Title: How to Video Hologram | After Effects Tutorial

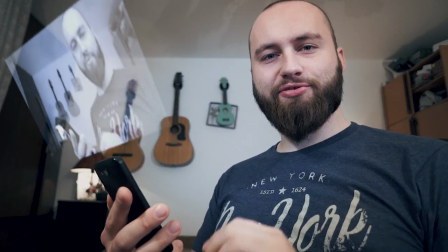2s That's just trippy, man.
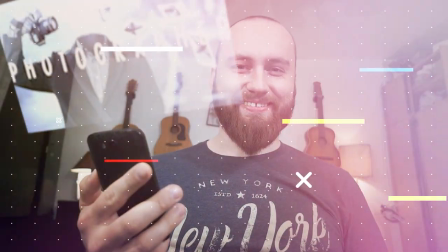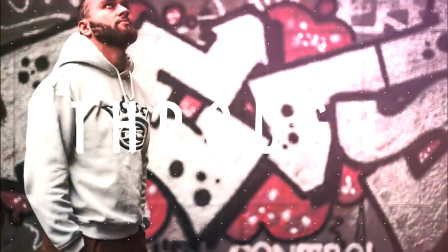Hey you, my name is Ilya and welcome to the weekly Wednesday vlog.
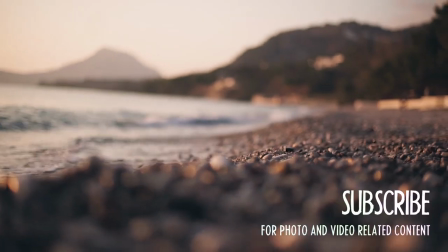21s
So the last vlog was kind of experimental, but I got a lot of good feedback from some people, so maybe I should make it a regular thing on the channel. On the channel. Anyway, if you remember, I did an Instagram hologram tutorial a while back, and I just received a comment on it asking me how to do the same thing, but with video. It's pretty much the same thing, except instead of one long image, you pretty much pre-comp a bunch of videos and repeat all the steps on top of that, but I figured I might as well make a vlog about it just to make it easier for you guys.
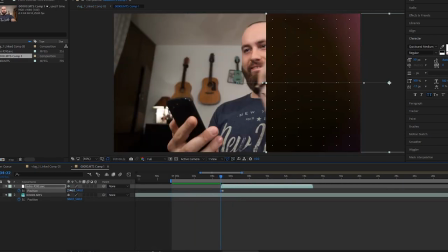50s
So first I'm gonna put these two videos in a separate compilation, line them up next to each other, and then animate their transition through the frame.
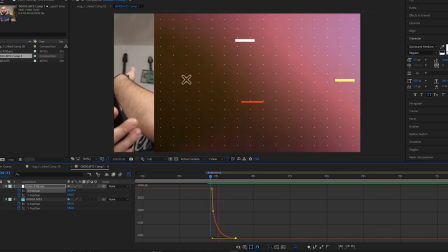59s
And then I'm gonna use these little anchor points to specify exactly how it animates so it slows down after the swipe.
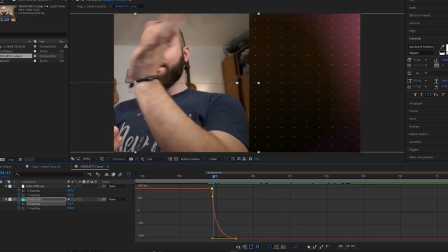66s
So it goes fast in the beginning and slower in the end, and it's gonna look something like this.
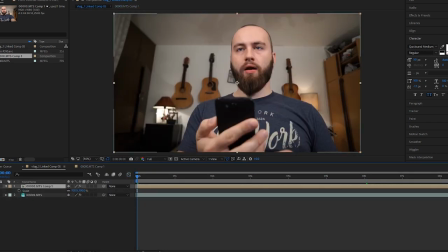71s
Whoop. And then I'm gonna dump it onto my main video file and see how it looks like when I swipe.
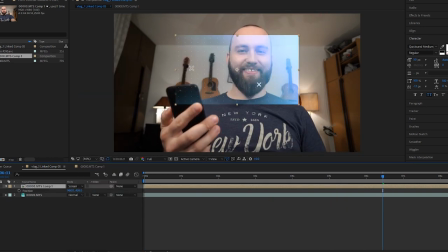78s
Okay, that's just fine. So next I'm gonna desaturate this video.
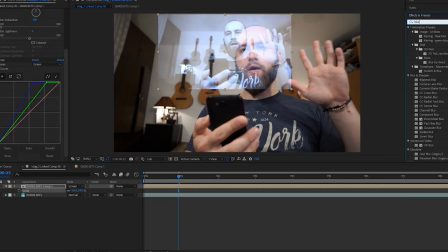82s
I'm gonna add greens and blues into the highlights as well as Gaussian blurred because it's on a different plane in the video, so technically it's out of focus.
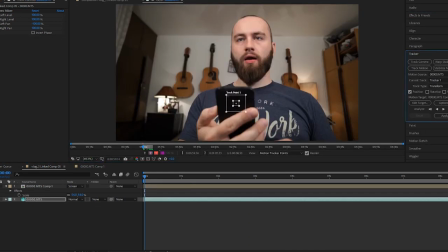90s
I'm gonna start tracking my phone, especially the camera, because that's the little white dot, the little light dot on the phone that I can track.
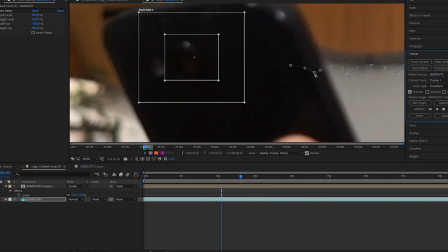98s
And also add corner pins to the hologram to control the perspective and exactly how it appears in the frame.
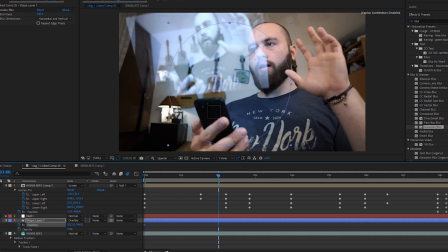109s
And for the end, I'm gonna add a little blue circle, which is gonna simulate the light fall off from the phone on my face,
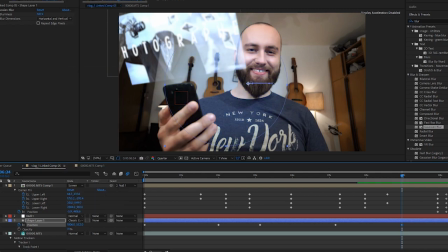115s
and just play around with the blend modes to see what looks good. And there you go, that's pretty much all there is to it. I try to keep these tutorials short and to the point for you guys, pretty much for people who are generally versed in After Effects basics. If you think I should go slower and have more detailed steps, then let me know and I'll have that in mind for the future videos. Thank you so much for watching, and as always, I'm gonna see you guys next week. Also, this was a fake phone. If you actually turn it on and make it shine into your face, it might be a little bit more realistic, but I'm using my real phone to film, so eh.